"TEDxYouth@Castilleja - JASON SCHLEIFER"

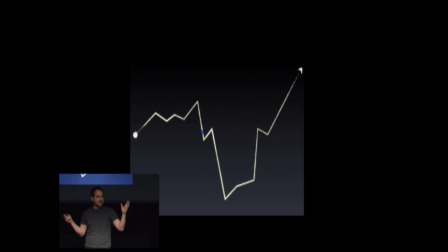[4:10]
But I need to think about the whole character and what's happening over the entire course of the film. But this moment is the most precious moment. But the whole film is really important. But I really care about this moment. It's going to be the best shot ever. So we're constantly bouncing back and forth between the moment that we're in and the story that we're trying to tell of the entire character.
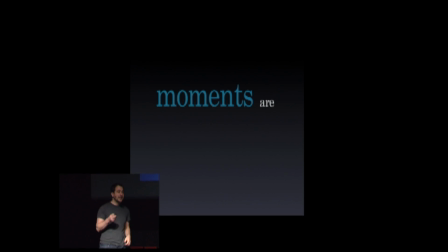[4:26]
And the way that we stay sane while we're doing this is we have a rule. It's we think moments are important. Every single moment in the film is important because it allows the character to progress along their arc.
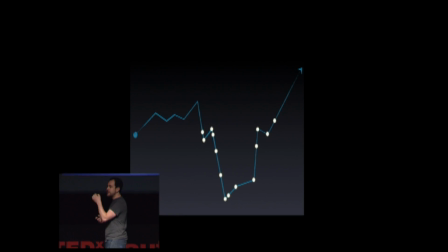[4:38]
So we have to keep thinking about that. Each moment I'm acting on, each moment I'm doing, is going to move the character further and eventually end up with a result that you, the audience, will really, really enjoy.
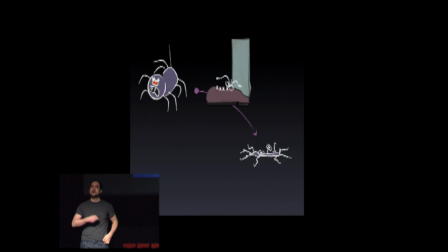[4:47]
So in the story of the spider, the moment where he gets squished, most important, most happy moment of my life, I would say.
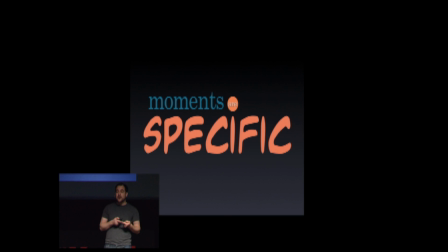[4:56]
So we think moments are important. We also realize that moments have to be very specific. Each choice that we make about the character needs to relate to who that character is.
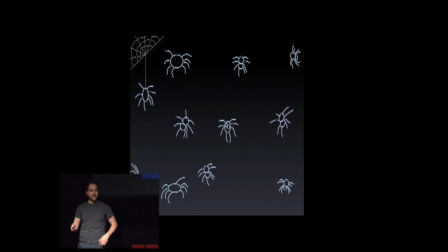[5:06]
So if my mom had handed me a sheet of paper with a bunch of random drawings of spiders and said, nightmares are over, let me go to sleep, it wouldn't have really had much of an effect.
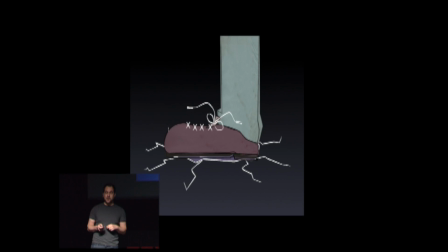[5:14]
It had to be this specific spider killed or squished in this specific way with that specific result for me to have been able to get rid of my nightmares.
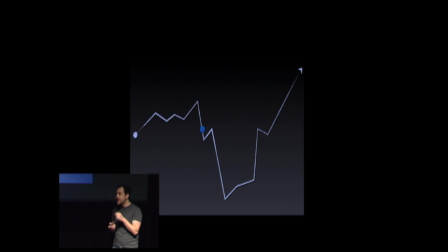[5:22]
So each moment has to be very, very specific to the character. And we think about that by actually thinking about the character holistically. It's not just what's happening during the course of the film, which is this present part, but we also think about where did the character come from?
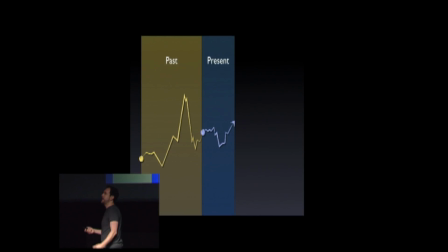[5:37]
What's their background? What was their relationship like with their parents? Did they have money stolen from them at lunch? Did they go to Baskin-Robbins to get ice cream?
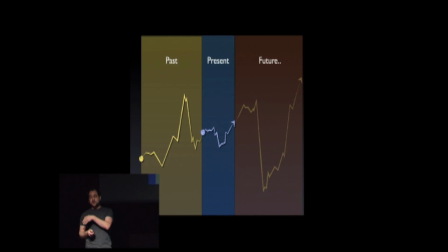[5:45]
Whatever it is, we think about them holistically for their past and also for the future because we want to know where are they going, what's happening after the movie. Now, you might not ever, ever see any of this stuff. You might look at it, you see the one movie, and that's it because maybe we don't make a sequel. I wish we would make a sequel. Please go see our movie so we can make sequels.
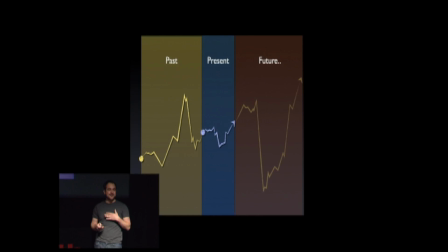[6:03]
But anyway, you might not ever see any of it, but it's important to us as animators to know where these characters are coming from and where they're going.
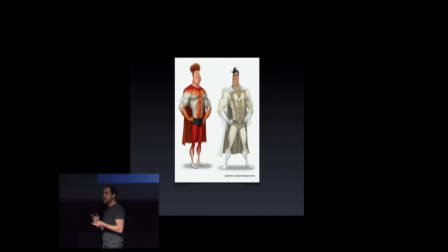[6:11]
I'm going to show you a couple of animation tests that we did on Megamind. We had two superhuman characters in Megamind, Titan and Metro Man. Both of them had the exact same powers, but they both used those powers and reacted to things in very different ways.
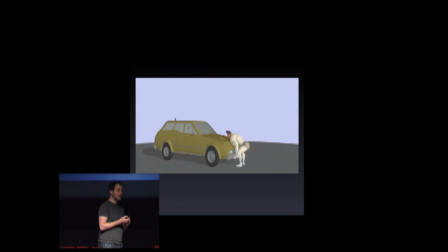[6:25]
Metro Man grew up with his powers, so we assumed that any time he was using them, he would know exactly what to do to be the most efficient and most effective and look the most beautiful for cameras because he knew the paparazzi were around. So we could treat him in that way. Everything was very, very efficient. Titan, on the other hand, had just received his powers.
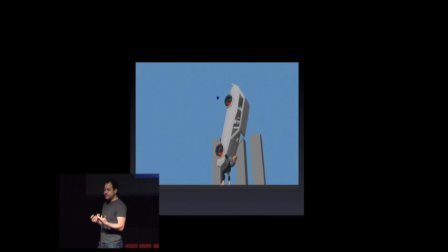[6:44]
He thought the world was against him. So we figured with him, if he would pick up a car, he would be completely off balance. It would throw him all over the place. He would react to it in a way where he normally feels bad when the world treats him bad, so he would react poorly. We could have a lot of fun with these ideas.
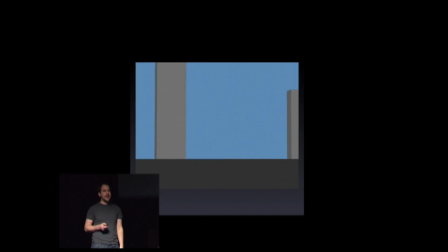[7:00]
And because he's the bad guy, he could even do things that Metro Man could never, ever do, but were a lot of fun to think about.
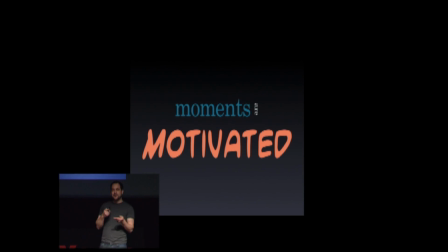[7:08]
So, moments are important, moments are specific, and moments have to be motivated. What I mean by that is there's basically two ways something can move or something can happen in a film. Either they can be motivated externally or internally. External motivation is something like this.
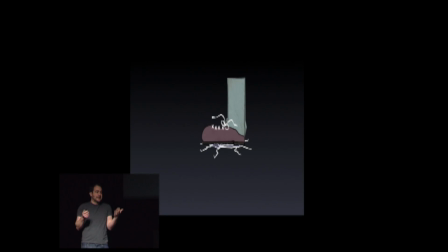[7:24]
Here's the spider, the spider gets squished. That's an external motivation for the spider to not be alive anymore. It's okay, it's kind of interesting. But we could also have internal motivation where the spider is here, the spider notices a foot coming, the spider goes to catch it, a little bit squished, and then gone.
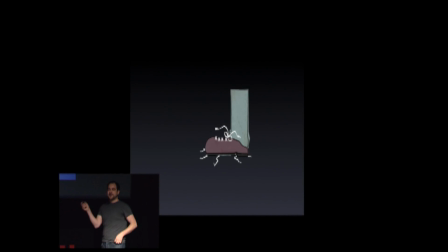[7:43]
Same result, same start, same result. But the second one is a lot more interesting because now we know something about the spider. We can start to think, oh, maybe he's thinking about this thing or maybe he doesn't like feed or most spiders probably don't, I don't know. But we start to know more about the spider, which is great.
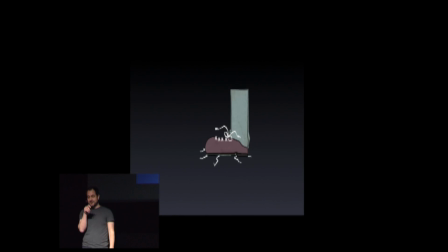[8:01]
We also know a little bit more about the person doing the squishing there, which maybe we don't like them as much as we used to.
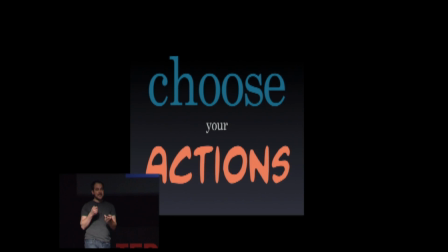[8:07]
So the moments have to be specific, they have to be important, and they have to be motivated.
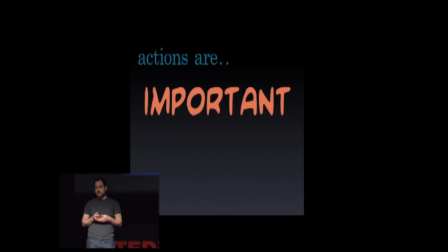[8:12]
So when we're animating, we choose our actions based on those things. They have to progress the character further along their arc.